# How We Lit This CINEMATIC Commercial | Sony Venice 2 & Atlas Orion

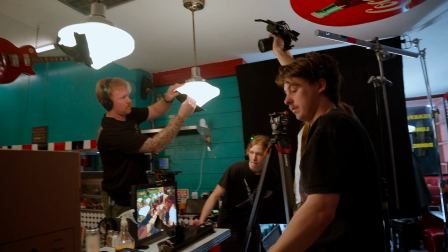483s
This was a simple trick that our gaffer came up with, and it worked super well,
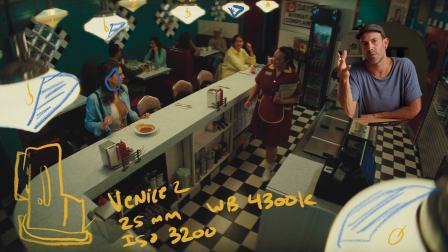488s
and we were able to actually rotate these globes depending on the shot, and this is how we could control the shape for the different angles that we were shooting. Worked incredible, but this was the hardest shot to get some shape on our subject because it was such a wide image and we couldn't really bring in any other solids to control that light.
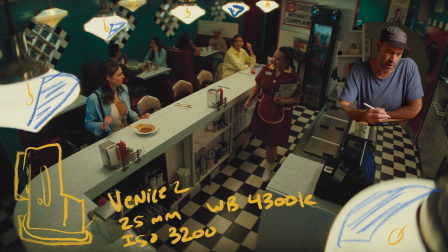506s
In addition to those light sources, we had an MC back in here in this cooler. There was an MC up in this area here. Overhead here, you'll be able to see it in the next frame a bit more clearly. We had 2 quasar tubes attached to the wall.
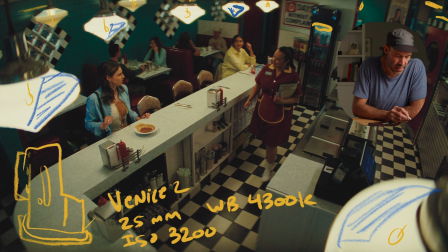523s
Outside of the diamond-shaped windows back here, we had quasar tubes as well. And those are just kind of trying to create some street light sort of effect. Because we had tinted that entire area, we needed to do something to bring some level into those windows.
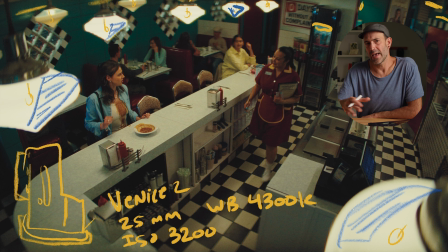538s
And the whole idea with doing this during the day and tenting the space was so that we didn't have to shoot overnight. It's a lot nicer for the crew and everybody involved to be able to shoot during the day. And so we wanted to simulate night without having to shoot overnight.
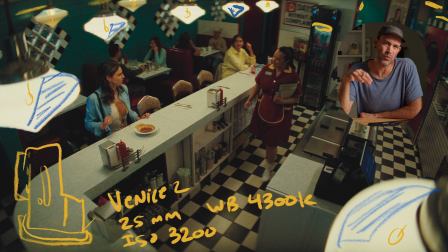555s
But with that, Caleb felt like the space was a little bit dead, which we didn't have any sort of moving lights. You think about yourself inside of a diner at night and you're going to have traffic going by and lights sweeping through the space. And so we ended up going with a couple animated lights in the space.
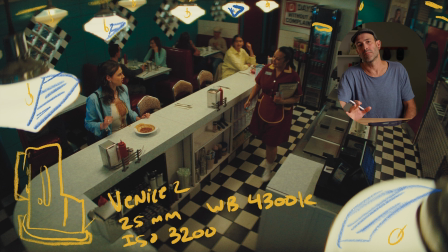574s
We didn't want to do too many because there could be a continuity complexity that would be problematic down the line. But we ended up having one that was off camera over here. And this is the one that's causing this bit of blue on her shirt.
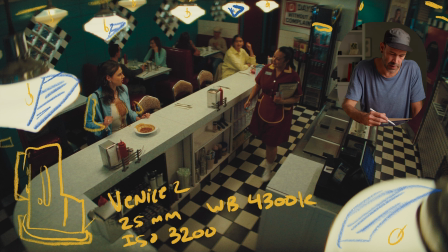590s
You can see the blue here You can see the blues on these two spots here.
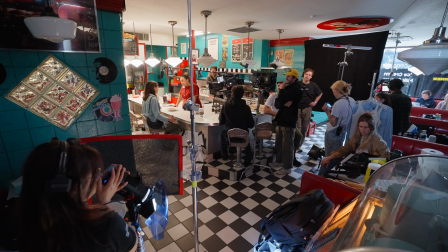595s
Basically, we would just sweep this light through the frame at a particular moment of the dialogue every time we ran the scene.
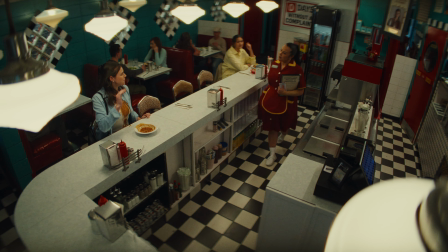602s
And it created this sort of cast that wiped across her face.
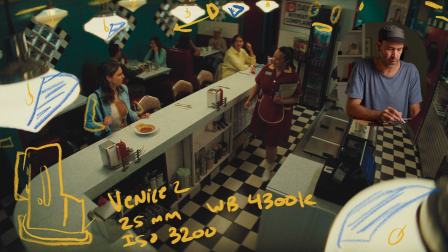606s
We had another light outside and it would sweep through all of these windows at one point.
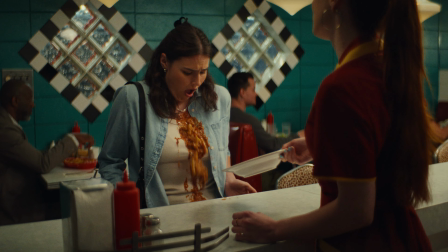612s
So we just had it wipe across the windows and again created that sort of car driving by, adding just a tiny bit of life to the space.
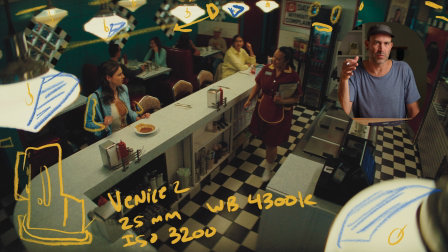620s
And it was subtle, but I do think it made a substantial difference in just the believability of the shot. A couple other fixtures that are maybe a little bit less noticeable but are doing work in this shot is there is a tube somewhere back here that's just bringing some light into this little bathroom hallway space.
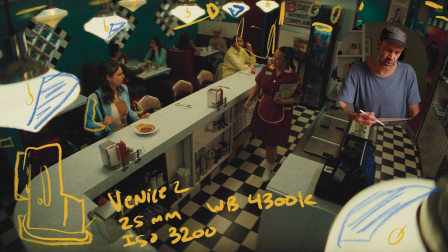637s
And then there's also in this kitchen window, which you'll be able to see in the next shot better, there is, I believe a 600 was in there, just filling that space in, bringing some level up there because otherwise it was complete darkness.
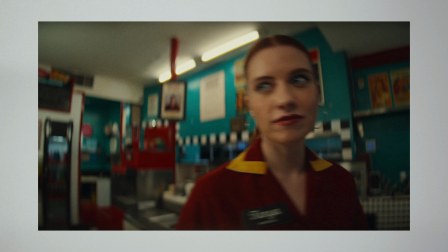649s
So here is the other shot I want to break down. This one was also shot on the 25mm.
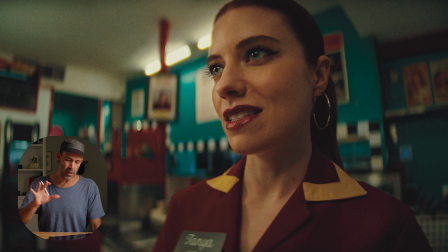655s
Camera settings are basically the same. We brought the dolly in over top of the counter and just brought it as close to her as we could.
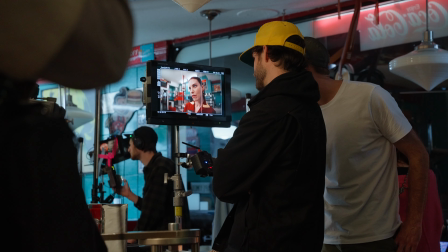662s
This was a shot from the very beginning of this piece that I wanted to create. I like how it distorts the face.
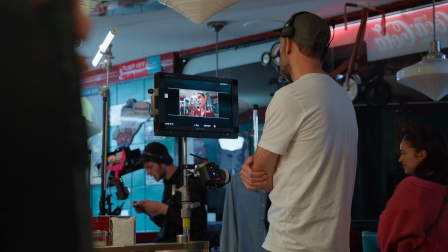668s
You know, she is our perpetrator in this. And so we wanted to create that weirdness in the way that her face looks.
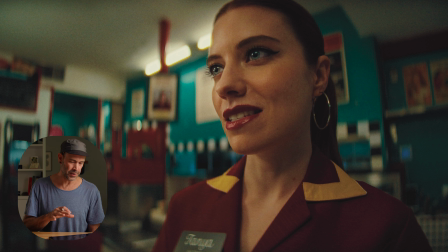676s
I absolutely love this shot. It's one of my favorite shots I've ever done. And I think there's a lot of reasons for that. First of all, the space and the talent and the wardrobe work so well together. You know, we've got the teal background and then the blue eyes are just like really poppy.
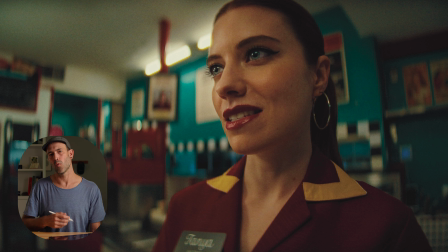695s
And then we've got the red within the space, her red wardrobe, all of that is working together, her red hair. So it just creates this really complementary image that's really dynamic feeling. Now, in addition to that, there's one other thing that I did not notice until I got this home on the computer that I think is why I love this shot.
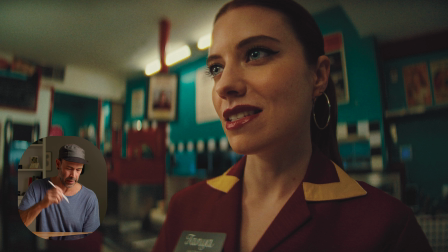715s
And I think it's because we lit it practically that this was possible.
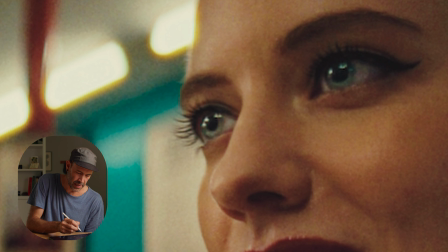719s
If you look really close at her eyes, you see this eye light that has 4 individual points in it. And those are those 4 overhead lights that we lit the scene with.